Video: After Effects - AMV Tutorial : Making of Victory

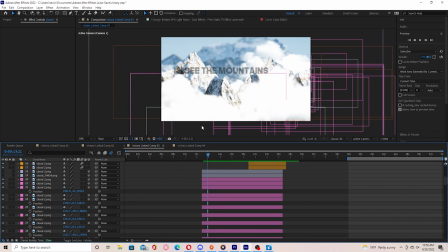16:36 Because if it just by itself, it would just be like you can't really. It was like a faded out type of cloud. So to make it more thicker, you just duplicate the one to make it more like fuller.
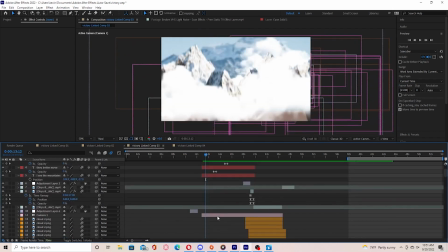16:50 And with that, all I did was just had everything in 3D space and just had the camera
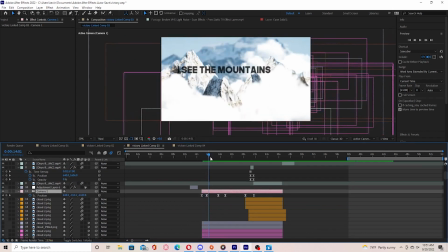16:56 and position in Z space, just move, go forward, and had text in 3D space
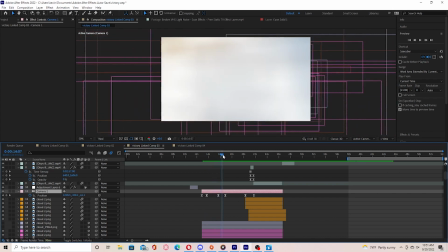17:04 faded in. Had the camera move, added more mountains, more text.
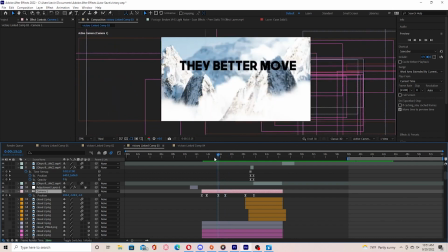17:14 And to get the background, I don't know if you can really see it.
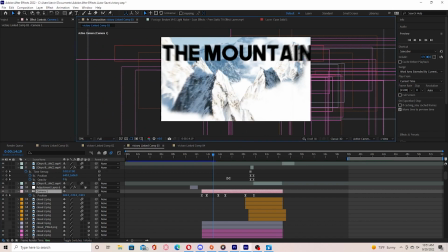17:22 The background is a really big picture of a mountain that I got from Google. Let me see. Mountain. So if I bring it all the way up, you'll see it.
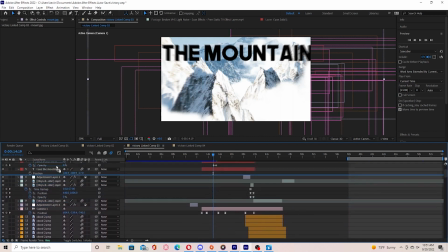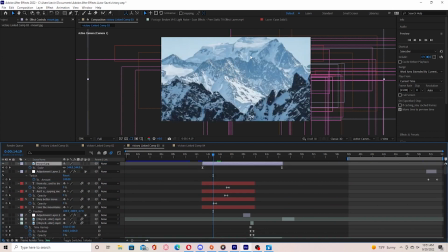17:43 See, all it is one big mountain. And to make it, I guess I have a little bit more depth, I just keyframe the scale to have it scale in like ever so slightly.
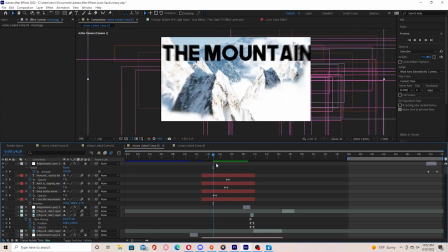17:55 I don't know if it really makes a difference, but I just did it just because. Yeah, I just used that as my background and just added a bunch of
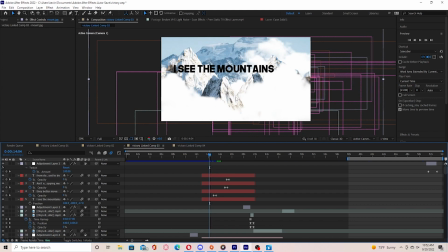18:06 clouds and mountains to pretty much give it that perspective, like you're flying through it. It also goes with the lyrics, pretty much.
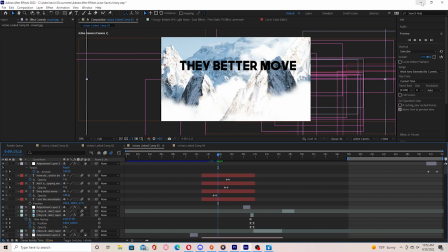18:18 It's like nothing's really stopping you from doing what you got to do.
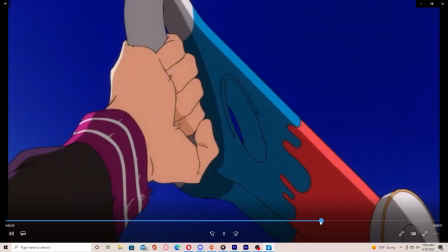18:24 And I just keyframed it down, just transition back, had more scenes.
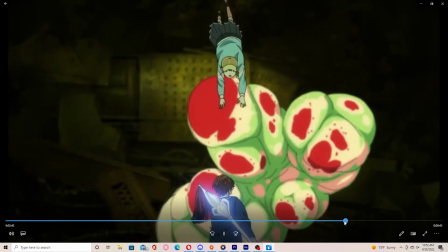18:32 And just pretty much I had scenes to go with the song. And here's another Twitch I did. It's the same way I did it for the first time. More links.
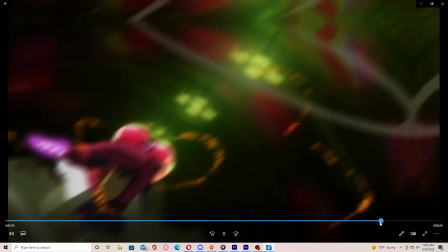18:44 And yeah, like that's pretty much it. It's pretty, like I said, it's pretty much just raw, like a raw edit.
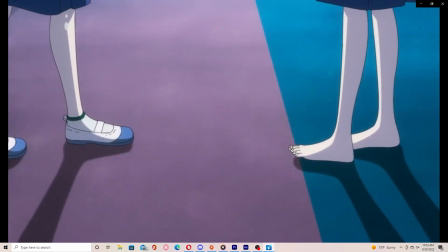18:53 I really want to really get the message behind it with the songs and the scenes.
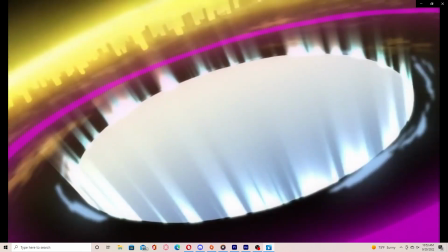18:59 And the show Wonder Egg Priority really goes well with it.
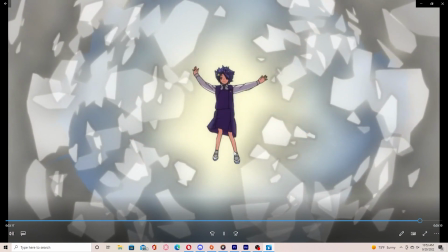19:05 That's all, editing is matching scenes with the music, vice versa.
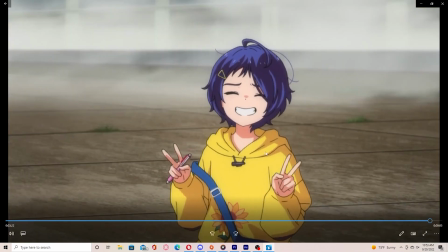19:10 Like create something really special, meaningful.
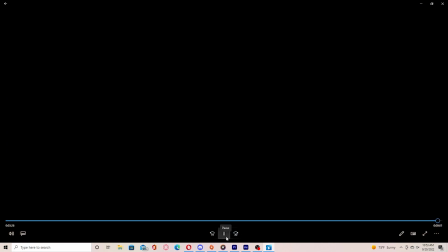19:15 So that's Victory, and thank you all for watching.